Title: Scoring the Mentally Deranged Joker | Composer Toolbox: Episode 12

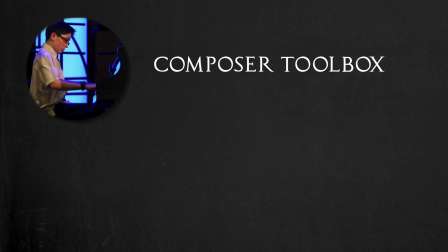0:00 Hello, and welcome to Composer Toolbox, the show that takes a look at the common techniques utilized by the master composers and how you can practically apply them.
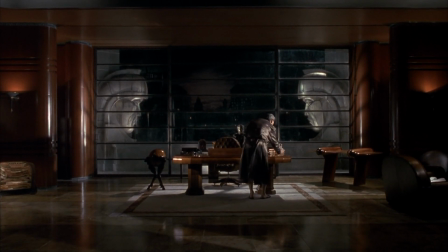0:07 In the last episode, we looked at how Danny Elfman used and mutated the Batman theme throughout the 1989 movie Batman.
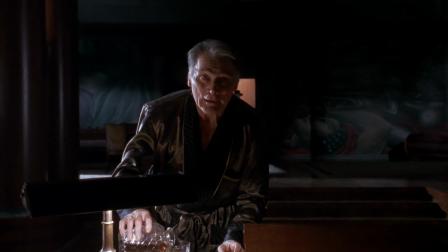0:14 So now I want to specifically look at the music that underscores the Joker.
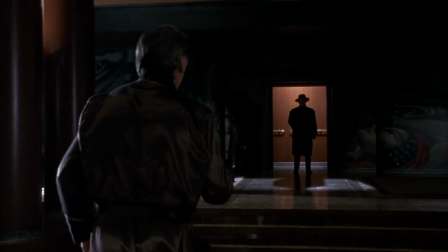0:18 Now, as you may have noticed while watching the film or listening to the soundtrack, the Joker really has no theme. In all actuality, the music underscoring him is as sporadic and erratic as he is.
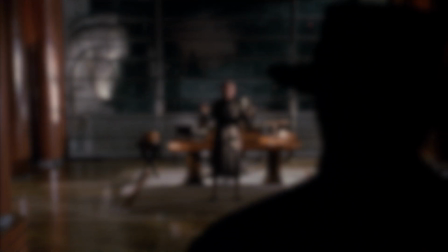0:32 But there do seem to be several key elements that Elfman uses throughout the score that make up the Joker's musical identity.
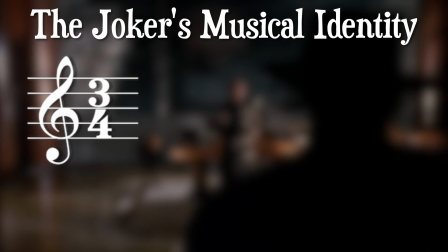0:39 Specifically, these are the use of 3/4 time, or a Straussian waltz, the use of the whole tone scale,
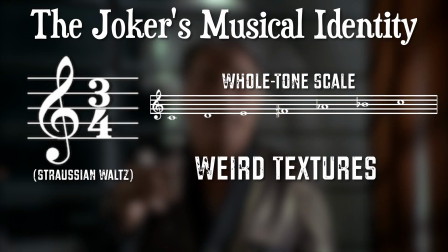0:45 the use of weird and off-the-wall textures and timbres, and the appropriation of music of all different sources for himself.
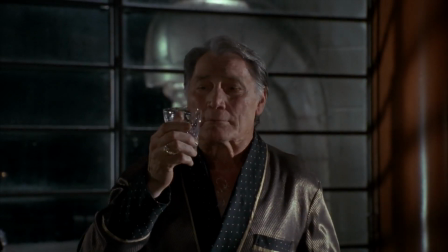0:53 So first, let's take a look at how 3/4 time in the Straussian waltz is used.
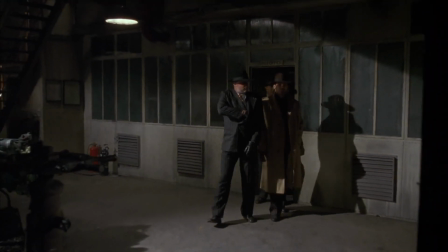1:00 The first Jack/Joker cue that utilizes 3/4 time is the shootout cue.
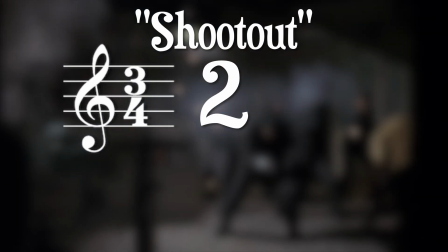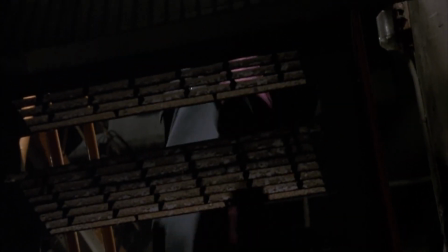1:12 Three/4 isn't used for any effect here, but it does establish a common theme that will be used throughout the rest of the film.
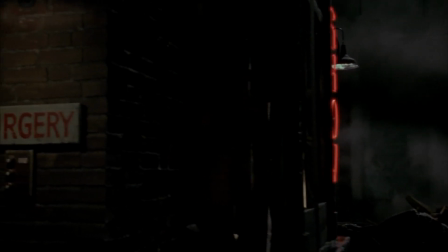1:19 The next major cue that uses a triple meter is the cue surgery, further locking in this idea in with our minds.
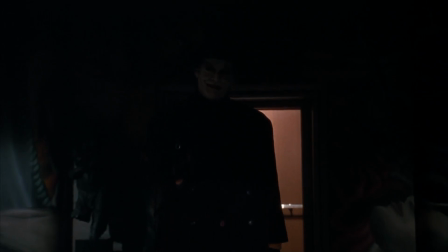1:26 Then the 3/4 time is used for great effect as Jack reveals himself out of the shadows to be Joker.
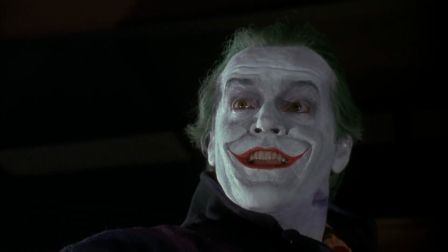1:33 Here, once he reveals himself, the music abruptly changes to the Straussian waltz, which is obviously a signature element of 3/4 time.
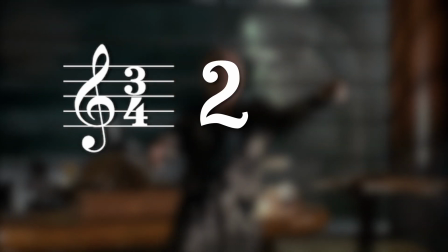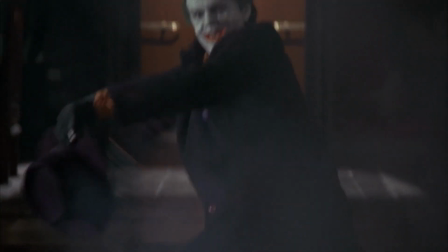1:47 This is also the first time that we see Joker appropriating music for himself, but more on that later.
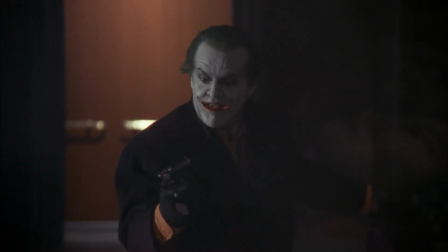1:51 We can see the Joker's music consistently being in 3/4 throughout much of the rest of the film, such as here,
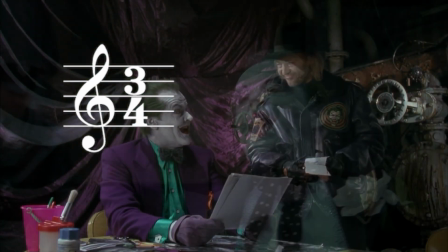2:02 here,
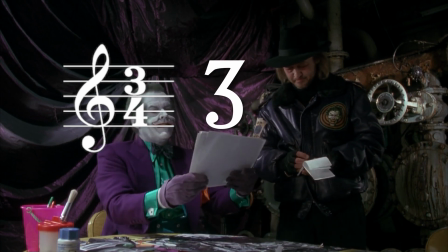especially here,
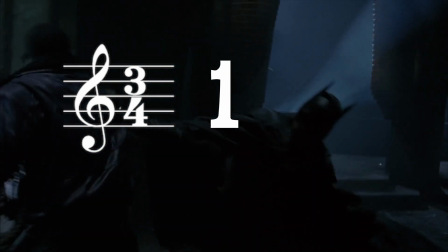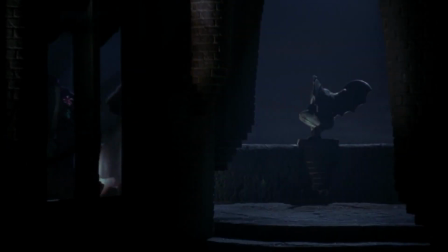2:15 Also, I want to make note of the use of the waltz explicitly both times in the film seems to act as bookends,
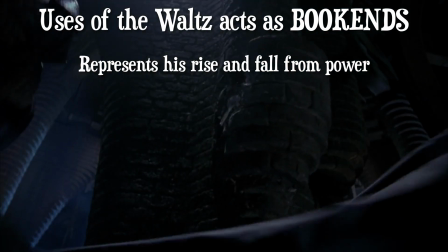2:23 his rise to power, and thusly his fall from power.
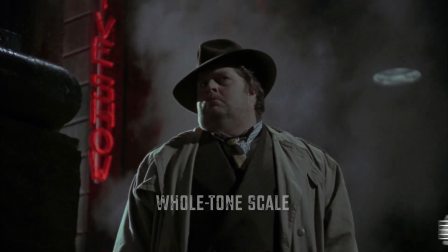2:28 But another element of the Joker's music is the whole tone scale, a scale completely made out of whole steps.
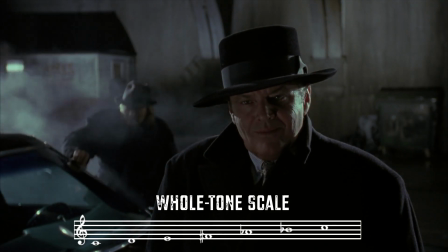2:35 The scale first appears in the cue Roof Fight underscoring Batman, and then again right after that in the cue Jack vs. Eckhart.
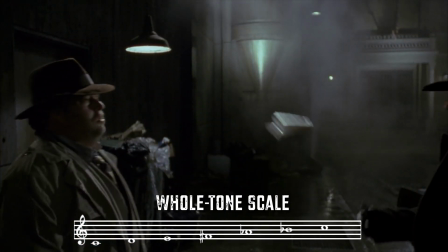2:43 The use of the scale in both of these scenes underscoring the two different characters seems to make a musical connection between the duality of the two.
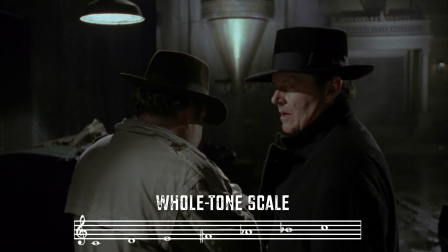2:52 We, as the audience, assuming we knew nothing of Batman beforehand, don't know where the moral allegiances of either character lie.
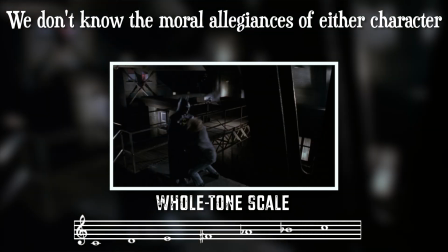3:00 Batman hangs a criminal off a ledge at one point, and Jack appears to be into some really shady stuff with the police.
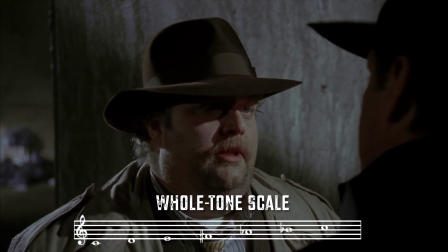3:08 But the use of the whole tone scale between these two scenes also seems to be representing physically dangerous spaces.
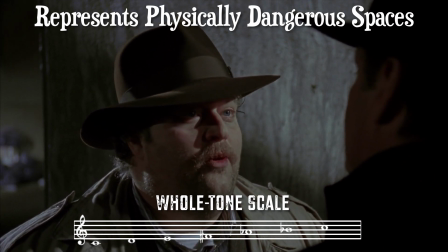3:17 And that's really how the whole tone scale is used throughout most of the rest of the film.
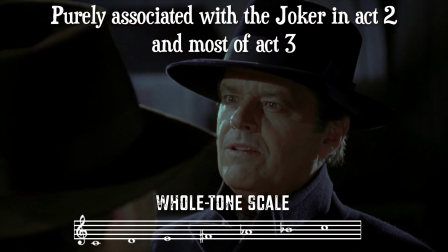3:22 It is purely associated with the Joker throughout all of Act 2 and much of Act 3.
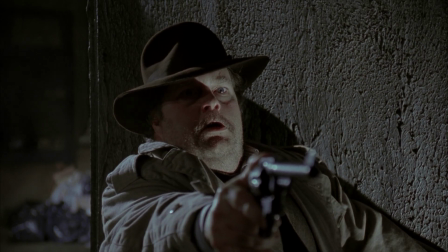3:30 We can see this especially with the first paper spin using the whole tone scale, symbolizing the Joker's victory,
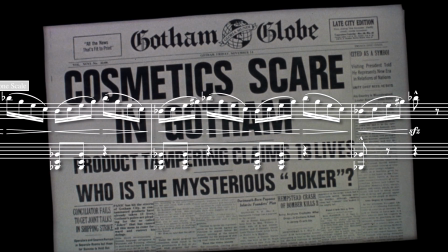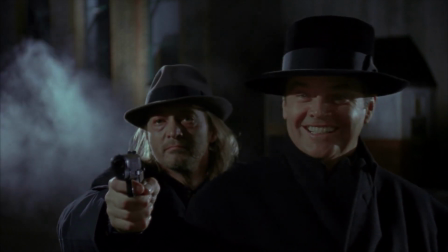3:42 The second paper throw utilizes a minor key, symbolizing Batman's victory in the narrative.
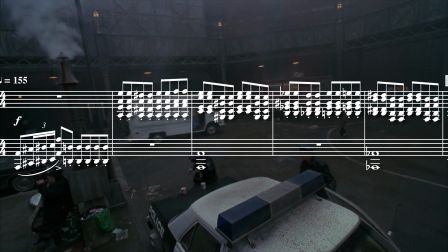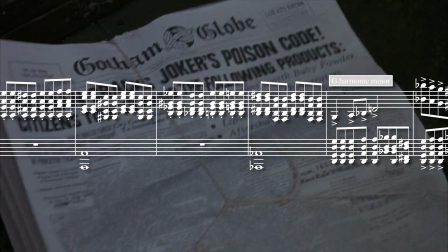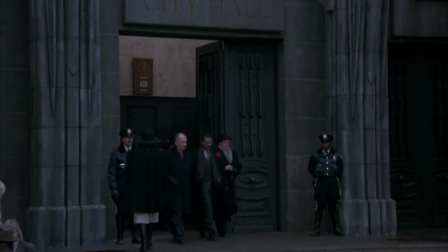3:58 Again, the association between the Joker and this unstable scale helps characterize him in a disjointed and erratic way.